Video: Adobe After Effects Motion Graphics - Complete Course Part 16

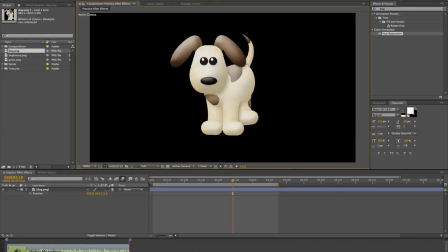[0:07]
Hey guys, welcome back to another lesson in the After Effects course. Today let's talk about animating rotation and how this is a great way to introduce different items in your composition. So we have our puppy right here, right now,
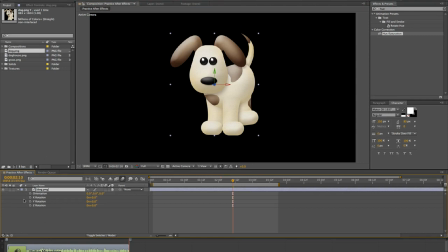[0:22]
and we're going to introduce him using the Y rotation animation to start out with.
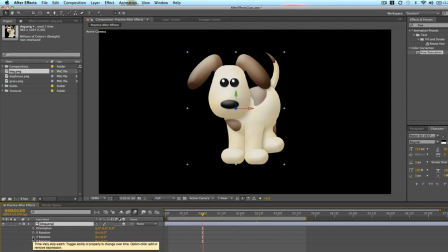[0:29]
So right here at 1 second, we're just going to set an ending keyframe for the Y rotation. And then half a second before, we're going to rotate him
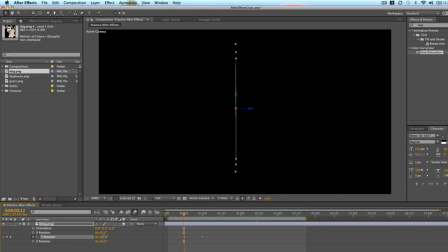[0:44]
counterclockwise 90 degrees. So even at 90 degrees, you can still see part of him, a thin sliver. So to get rid of that, because let's render this out and I'll show you what it looks like.
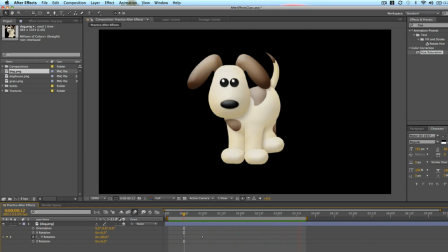[1:02]
So that's the basic animation. Pretty cool introduction of Fido.
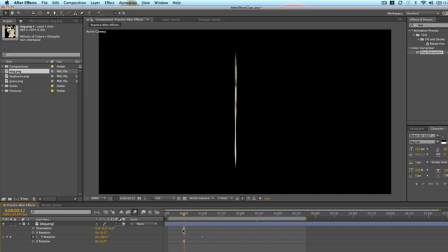[1:07]
But we can still see this sliver before. So what I want to do is go to this first keyframe and then drag this layer in so we don't see it until that very first keyframe. So there you have a nice clean animation of Fido appearing.
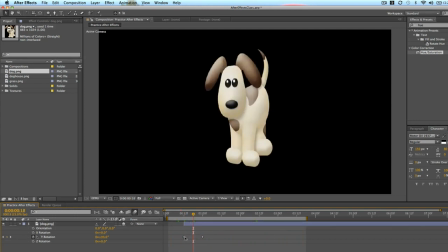[1:27]
So we can do the same thing with the x-axis rotation.
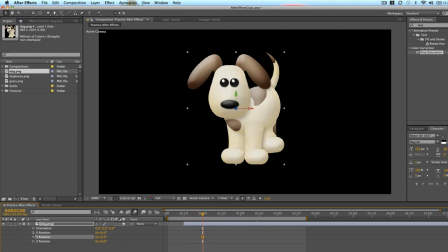[1:33]
So 1 second, we will set an end keyframe by clicking the stopwatch over there. Now we'll go back to half a second and we'll rotate about negative 90. And you can do whatever you want, negative 45, negative 50, however much you want.
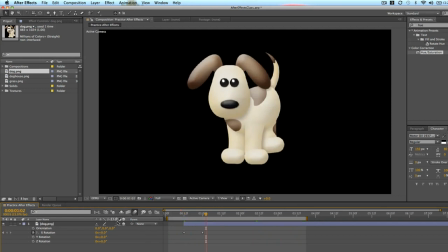[1:53]
Here we have Fido appearing like that. And you can add motion blur to the rotation as well to make it look a little bit more natural. So that's kind of cool. Fido popping up that way.
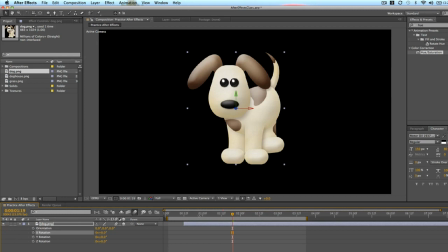[2:09]
Another option is to move the anchor by using the pan behind tool. So I'm going to select the pan behind tool, select the anchor, and move it down to the bottom. And this way, when we rotate the x-axis,
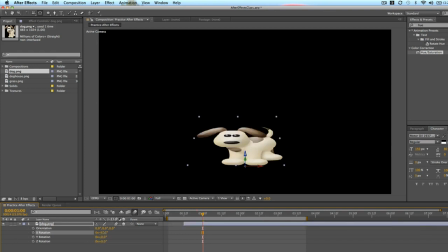[2:28]
he'll actually be popping up from the bottom of him rather than from just turning from inside of him.
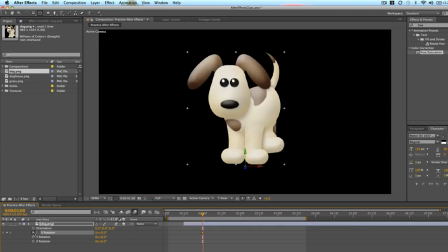[2:35]
So let's set a keyframe right there at 1 second, and then back half a second earlier, we will rotate him backwards about negative 90.
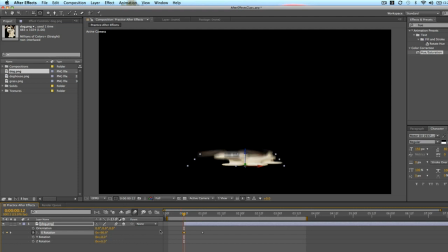[2:49]
We'll see what this looks like. So now Fido is kind of popping up, and this is a cool effect, like having him pop up from the ground basically.
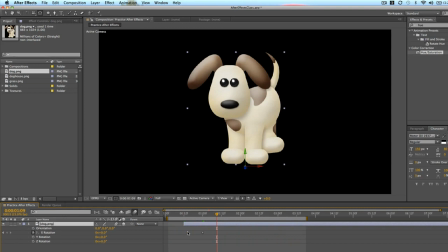[2:59]
And the same thing for if we want to rotate him with the y-axis, and maybe we'll move the anchor point using the pan behind tool to the very left of him. We'll set a Y rotation keyframe at 1 second,
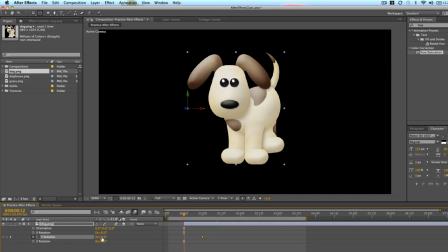[3:18]
and then we will go back to half a second and rotate him backwards.
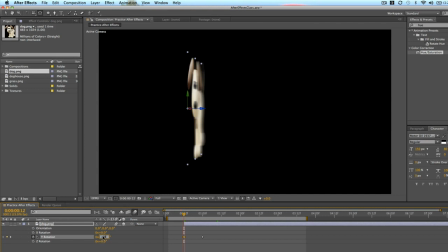[3:25]
So about negative 90, maybe even a little bit further. We'll do a negative 100. So there we have Fido popping in from the left side.
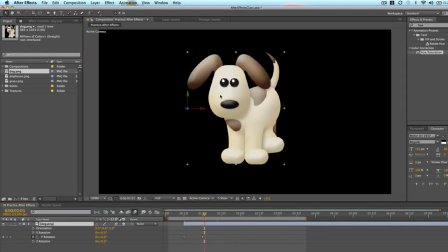[3:39]
And maybe we'll move him with the move tool over to the left side of our composition.
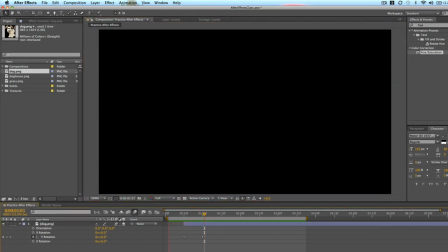[3:47]
So it looks like he's just popping in from the left side of the composition.
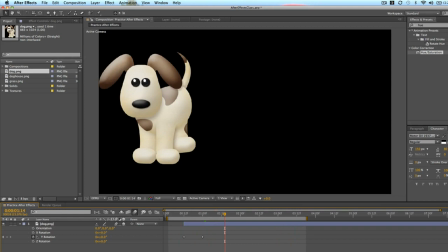[3:53]
So those are all cool ways that you can animate the rotation of Fido. Let's do a quick example of how this would look animating text,
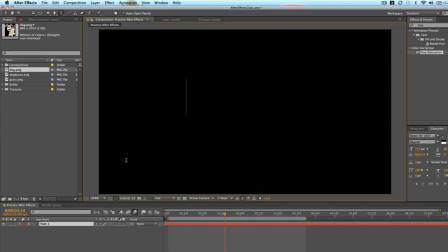[4:04]
because a lot of, I mean, commercials nowadays use this effect.